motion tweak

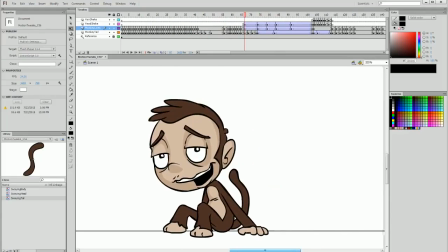16:41 The 2 main aspects of the tweaks that I'm doing at the moment are
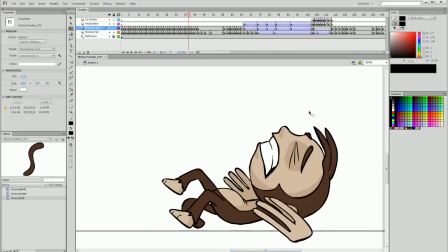16:46 creating duplicates between the doubles of keyframes and tweaking them so that they're somewhere in the middle.
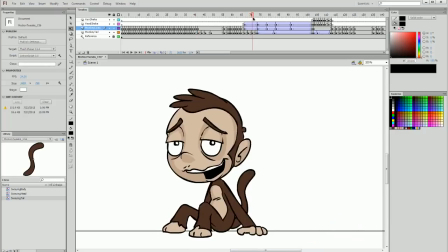16:51 And then the second type is sort of adding the weighted bounces after collisions, which is something I don't really do by hand in frame by frame animation unless it's a very direct impact or it follows through into another section of animation.
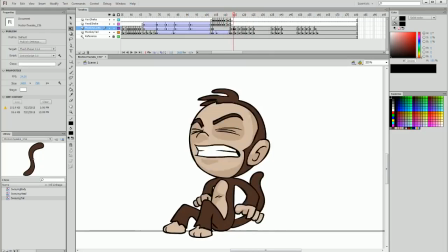17:06 So we have him shake his head, face forward. I'm happy with that bounce. I do want to smooth out the motion here between him arching back,
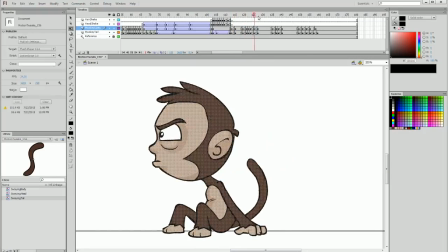17:14 and I want him to pause when he's at the back a little longer to add some impact to his anticipation wind up.
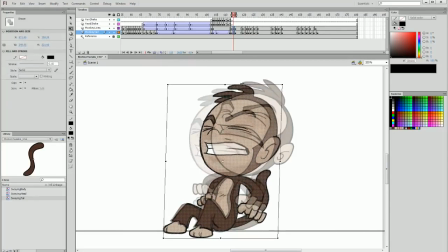17:22 So adding a duplicate keyframe, stretching out between them, and then we have the anticipation stop.
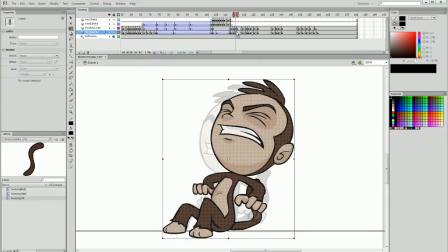17:29 I don't want it to stop immediately, so I'm going to add another duplicate keyframe and just tweak it to be a little bit earlier, and then extend that frame once so that we have it sort of slow down and then stop.
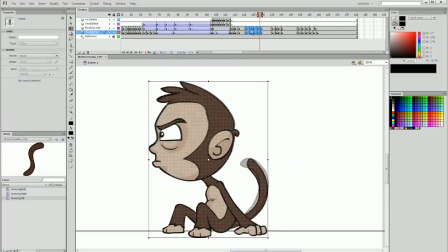17:43 And then he very immediately jumps into the next section, so I'm going to drag that out again and sort of smooth that motion out even if slightly.
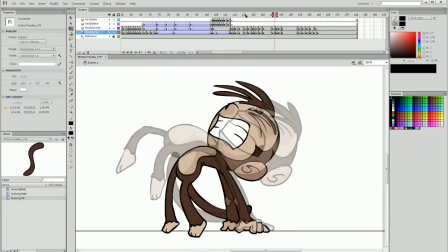17:51 And then we have, bam, him leaning forward. So I'm happier with that now.
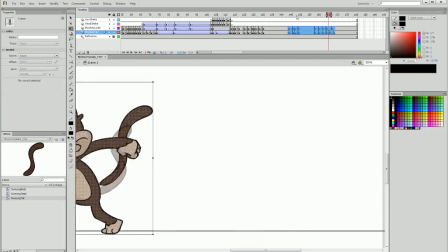17:56 I want there to be a longer pause between when he's looking and then when he kicks up and stands up.
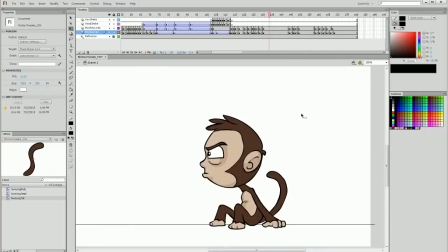18:02 So after extending those frames, I'm now up to my last section of motion tweaks. So how can we smooth this out? This one's a bit trickier.
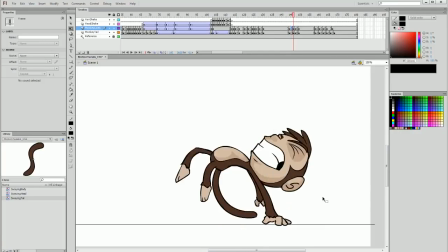18:12 And it's not as important to do as the other ones because the motion is so intense that it shows itself off a bit.
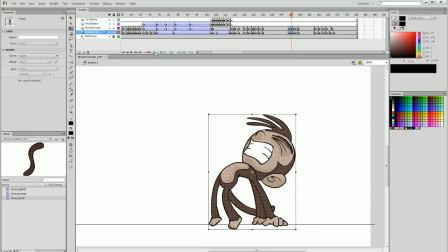18:19 There are some sections that might work. For example, in here, let's see what that looks like.
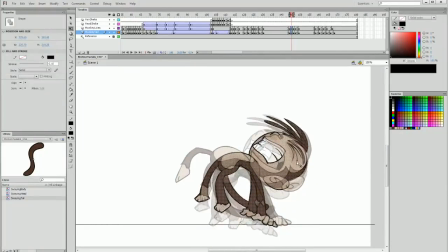18:23 I can sort of rotate and skew that a bit to be halfway between them, like that. But the problem is the hands get a bit out of whack. So to fix this, I'm going to turn off my onion skin. I'm going to hide my tail, and I'm going to select the hands.
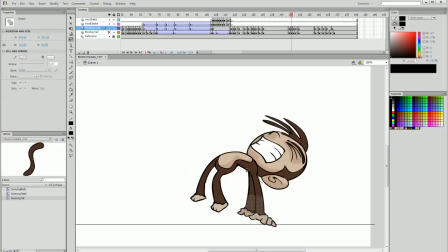18:41 I'm going to select them all the way back to the root of the body and manipulate them. And just stretch them out and anchor them to the ground, and then turn back on my onion skin and make sure I position them in the right place. So when I'm happy with that,
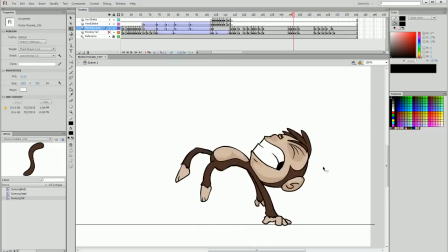18:56 rock back and forward, and that is a pretty adequate sort of fake in between.
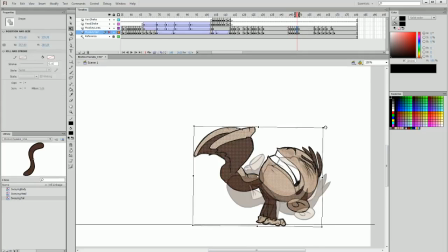19:02 Going to do the same again here with this frame if possible. We're sort of getting a bit of a scrunched up look. I'm going to skew the legs forward a lot and really squash the body like this.
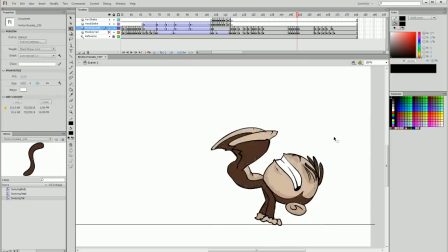19:15 And let's see what this looks like in context. So I'll turn off the onion skin, rock back and forward, and I think that works pretty well.
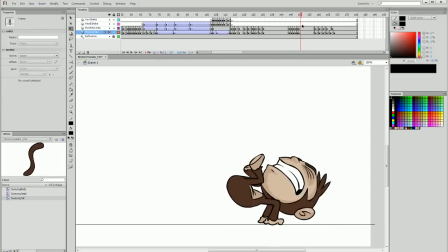19:24 Now once again we get to our second type of motion tweak, which is adding some bounce to our immediate stop. So I'm going to duplicate the keyframe later along the line, and in this first keyframe bring it in and skew it across,
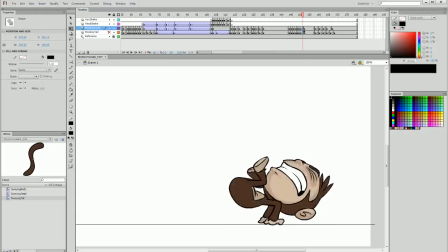19:37 then next bring it up and skew it out a bit, then next turn on the onion skin and move it up and out, but between the two, and then add some frame duration between that and the very end, so it sort of gradually comes to a stop.
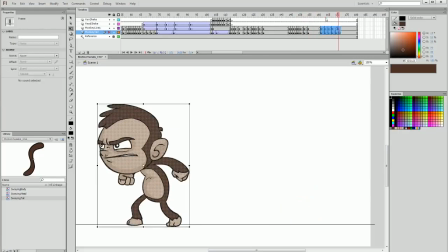19:52 And then finally we have the kick forward, so I'm going to move that back so we have a little bit more space there.
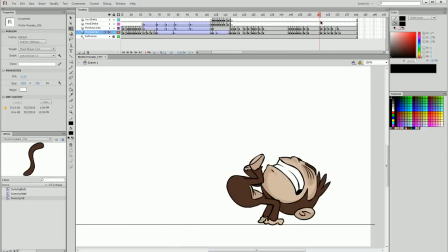19:57 And for example, in terms of alluding to the motion or aiding the motion, I don't need to find a way to manipulate these one of these two frames to be exactly in the middle. What I can simply do is create a duplicate keyframe of this first frame and just skew it and raise it in that direction.
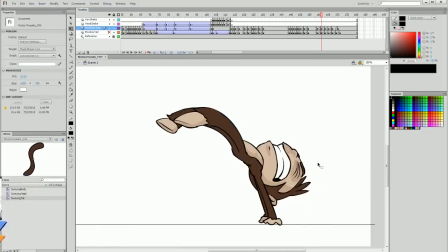20:13 And this is alluding to the fact that he's sort of moving towards that motion, and then bam, we have the huge stretch and squash motions happening.
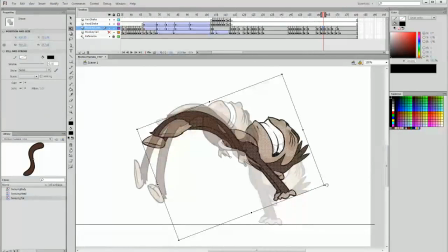20:22 I can then continue to do my manipulation of the frames that I'm using here, skewing and squashing and stretching until they fit somewhere in the middle.
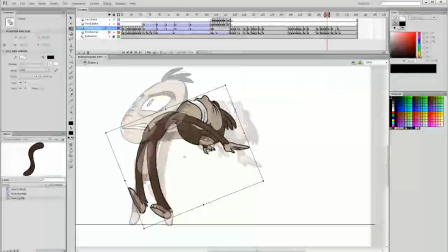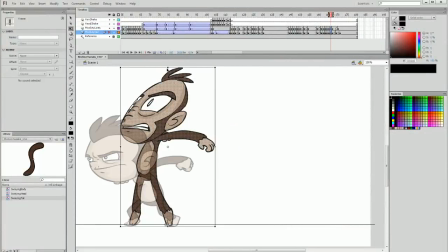20:38 And then we get to our last couple of frames. I'm going to squash the body down even more.